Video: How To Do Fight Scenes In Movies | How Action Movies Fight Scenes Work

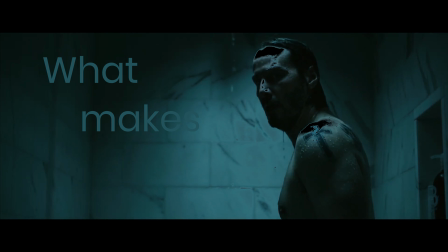what makes a fight scene work? well the answer to this simple question can easily make or break a film. many action films
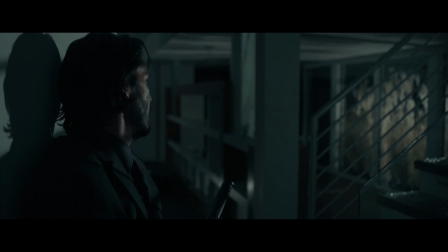through the years have worked hard to make memorable fight scenes some
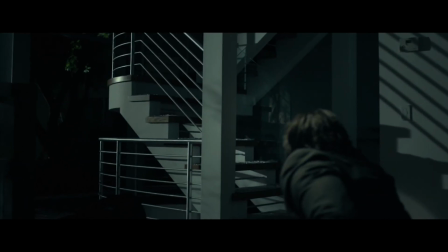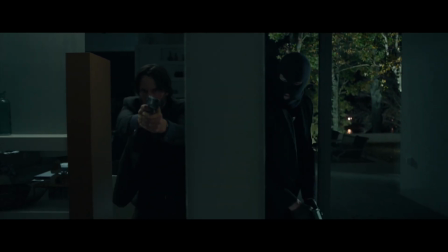more successful than others. but what really makes a fight scene better than others? what are the elements?
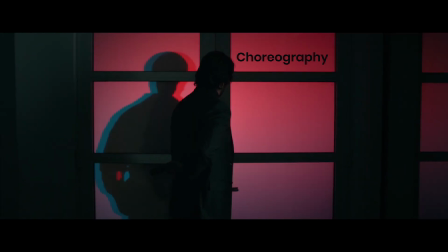well I believe it boils down to good choreography, chemistry between characters and the element of risk.
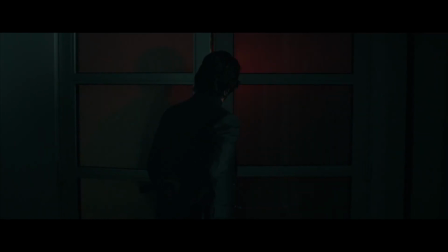What do I mean by those? Let's find out.
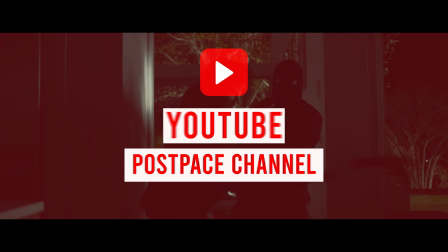And before we begin please remember to subscribe to our channel and click the bell icon to be notified of our future videos.
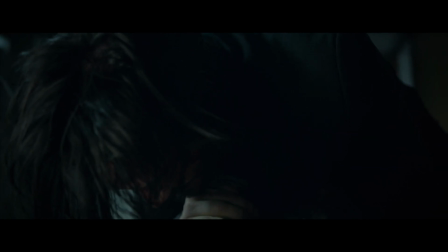We have some cool stuff coming up in the next weeks and the best way to be notified about them is by subscribing to our channel.
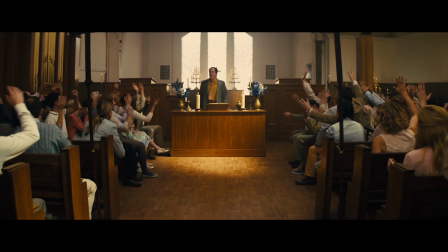The choreography of a fight scene I believe is the most crucial aspect of the scene that can get the viewer hooked to the screen.
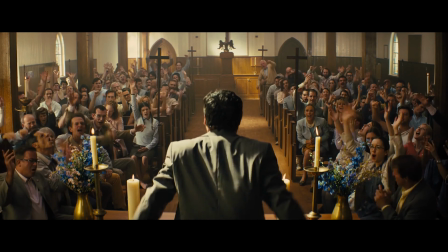What I mean Second by choreography is the rhythm and the flow of the scene and the variety of elements.
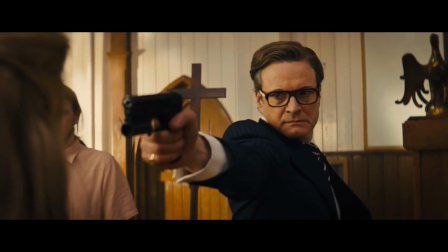This can be seen in many films like how the famous fighting church scene is carried in The Kingsman.
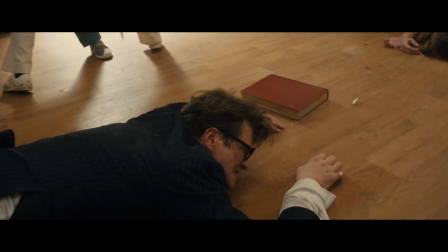I love how this scene is choreographed in a way that it looks like one continuous take full of cool action and creative ways of using object surrounds as tools of destruction.
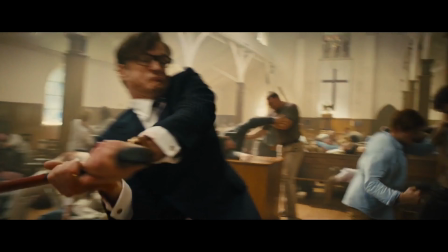Harry Hart starts by using his gun but little by little goes more creative using things like a broken stake and even a book.
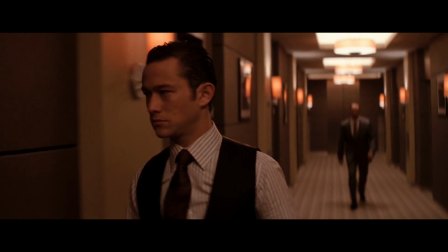Another unique and exciting fight scene that comes to mind is Joseph Gordon-Levitt's hallway fight scene in Inception.
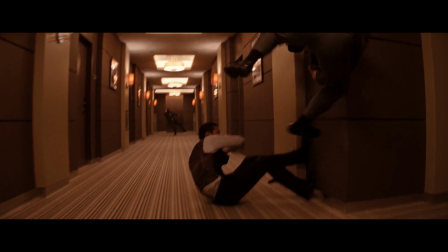Christopher Nolan here has made clever use of combining zero gravity and incivility
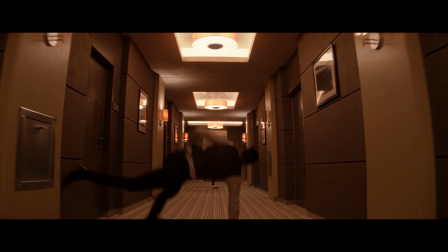to add flavor to a fight scene that otherwise would have been a generic shootout in a hallway.
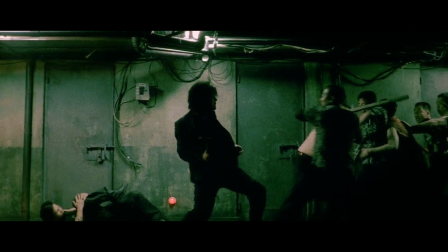And speaking of hallways, one of my favorite fight scenes in any movie must be the hallway fight scene in Park Chan-wook's film Old Boy.
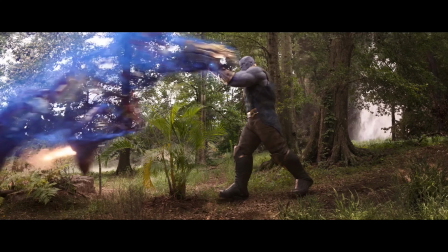This scene is an excellent combination of variety and tension. Asian artists like Jackie Chan and Bruce Lee are two of the big names when it comes to beautifully done and engaging fight scenes. Jackie Chan is a master of choreography for fight scenes,
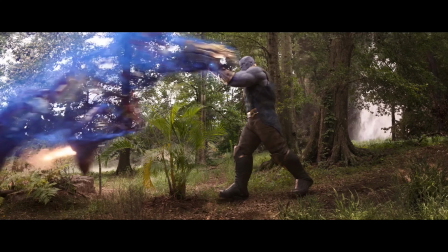creating surprising moments one after another just by making use of his environment and the props he has around him. I mean, come on, he is using serving plates as a means of defense. And in this scene, he is beating a whole group of baddies with a step ladder.
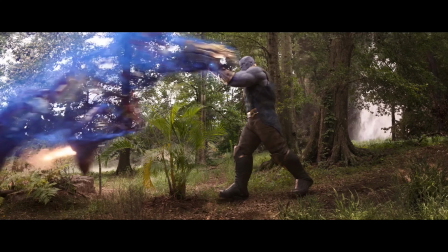Well, up until now, we have established that choreography plays a big role in making a scene enjoyable. But a well choreographed fight scene can only go so far. In a good fight scene, the viewer should feel invested in what he or she is watching.
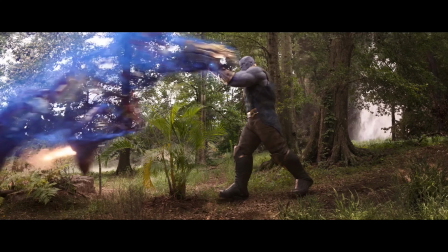Well, think of it this way, if choreography is candy for eyes, then chemistry is food for thought and heart. A well-established character with an engaging backstory and motivation can drive a fight scene to glory. The Rocky vs. Creed fight scene in the first Rocky movie is a perfect example of that.
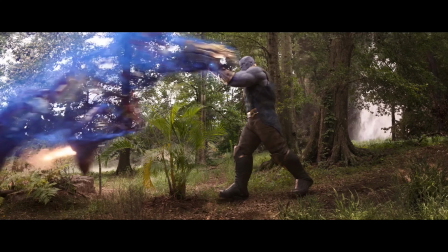There is almost no fight choreography and spoiler alert, Rocky actually loses this fight. But the underdog character of Rocky himself and how persistent he is even when he knows there is no hope Makes the viewer invested in this scene.
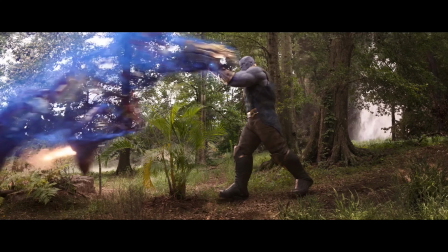Taken is another movie that comes to my mind in this regard. Not only the fights are creatively done and intense, but also Liam Neeson's character is a man fighting for the sake of his abducted daughter. We as viewers not only want him to win, but actually want him to